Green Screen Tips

Hello, here are my top 5 green screen video tips. If you're producing videos at home, you really should be using green screen techniques because it'll look like you're in a professional studio or film set or anywhere. Using home green screen to get professional results is easy if you know what you're doing. So here are 5 of my top tips. And if you think this is my swanky office, of course it's not.
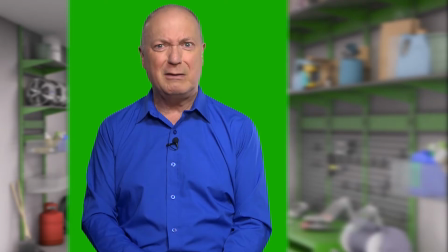[0:24]
Switch off green screen and this is where I really am. Okay, tip number 1.
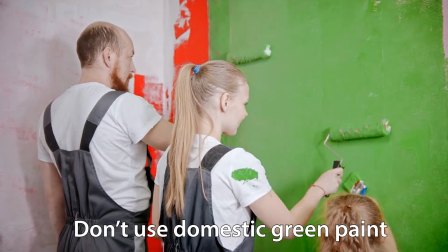[0:29]
A wall painted green is usually not suitable at all. Even matte paint has some shiny properties that can mess up with your keying in software.
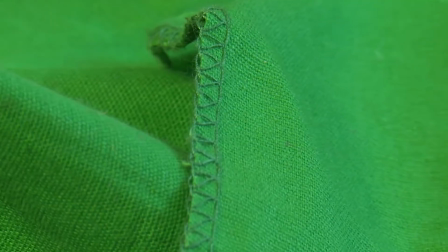[0:38]
So use cloth, please. Professional, ideally. Not any old stuff from a drapers, but a completely matte cloth.
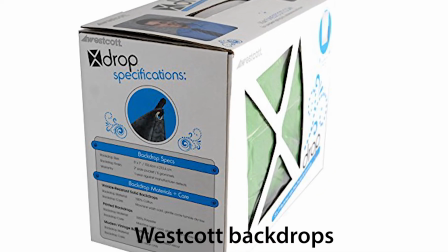[0:45]
The Westcott 5x7 footer green screen cloth is not expensive. It comes in a box like this.
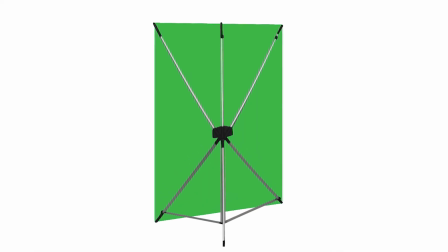[0:51]
You can tack it on the wall or buy a stand that stretches the screen out like this.
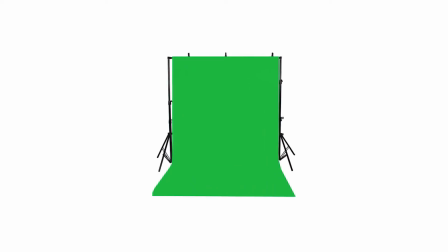[0:55]
If the camera will see the presenter's feet, well, you'll need a longer green screen on a stand like this, and much more space to light it, of course.
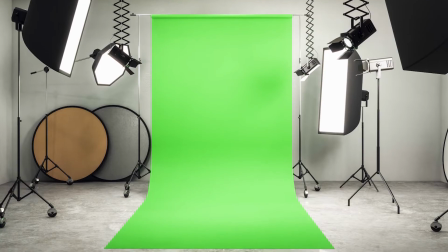[1:04]
This is a 5x10 foot, and don't forget to keep your shoes clean. Tip 2. You don't have to stretch your screen really taut if you have decent green screen keying software. In fact, you can get away with all sorts of crinkly imperfections, but shadows on your green screen can be a real problem.
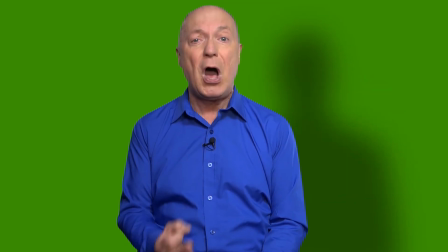[1:22]
Use very diffused, not harsh lighting, using softbox lights,
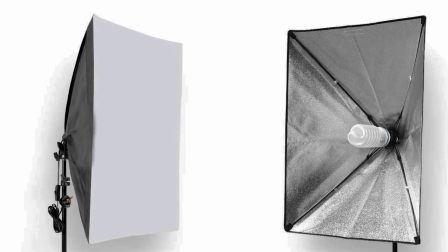[1:27]
or you can get away with light shining through hanging white sheets. That's always a good fix.
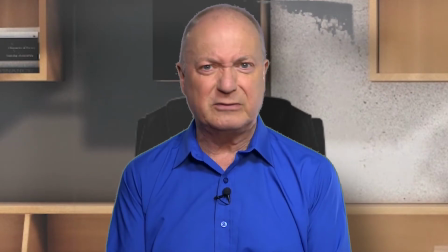[1:32]
And check for shadows before you film, or else you'll have a nasty speckling keying that won't look realistic at all.
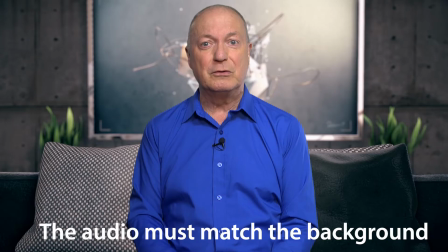[1:39]
Tip 3. Match the sound quality to the location you're keying on. Here, I'm meant to be in a posh lounge area. Okay, I'm surrounded by soft cushions in vision, but my voice sounds like I'm in a crappy garage, because I am. So don't spoil the illusion. Surround the sides and ceiling of your green screen area with old duvets and drapes to absorb any sound reflections, and use a lapel or radio microphone and not a boom microphone. Even if it seems close, it's not as good as something very, very close to your mouth, okay?
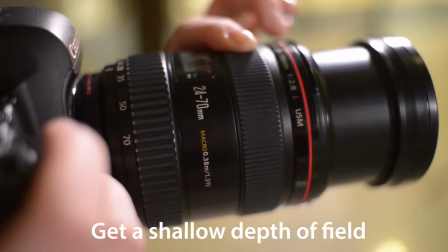[2:14]
Tip 4. Open the aperture on your camera as much as you can to get a shallow depth of field,
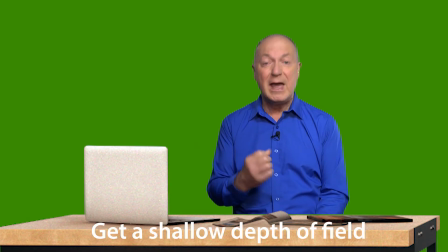[2:19]
so the presenter becomes really sharp in focus and it makes the green screen background go out of focus. This can help in keying. Then in software editing,
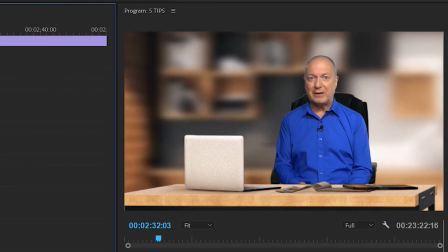[2:29]
carefully use the camera blur effect in your editing software to make the new background you want to key on the green go out of focus a little bit.
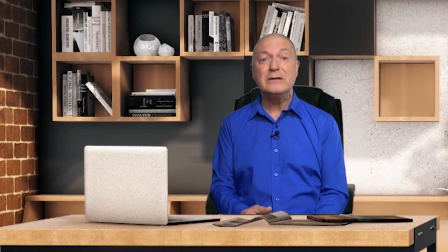[2:37]
It makes it more realistic. Now remember, on a wider shot like this, the background would only be subtly blurred.
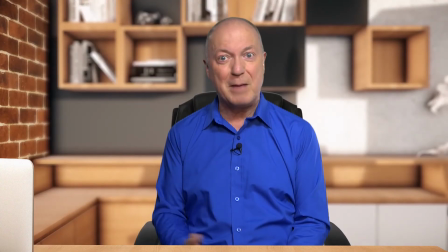[2:44]
On a close-up like this, using a prime lens, in reality, it would be more blurred. So you need to add more of the camera blur effect to the background for close-ups to make it more realistic. Also, if you can adjust it on your DSLR camera, reduce the ISO setting, to as low as possible to avoid grain on the final video picture, which will make it harder to key and edit. For dedicated video cameras, this means not putting any gain in, or as little as possible, alright? Or else you get grain. Grain is bad. Also check the color balance is correct, so that green is recorded as green, or it'll be very hard to key later, and you can't really color balance it in edit. It doesn't work. Most semi-pro and all pro cameras offer the facility to do a manual white balance.
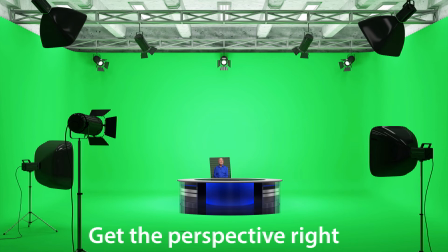[3:32]
It's very important to do this. And tip 5, get the perspective right.
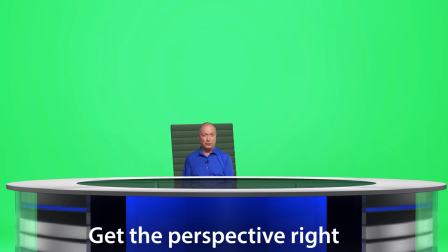[3:37]
If your presenter is too big or too small for the virtual furniture or the background set, it just won't look right. Here, I'm like in the land of the giants, and here, I'm at a child's desk at play school. I've seen professional work where so much attention has been done on the keying and the lighting and the fringing and all that kind of stuff, but basic perspective was just ignored. But this is something most average viewers will see right away.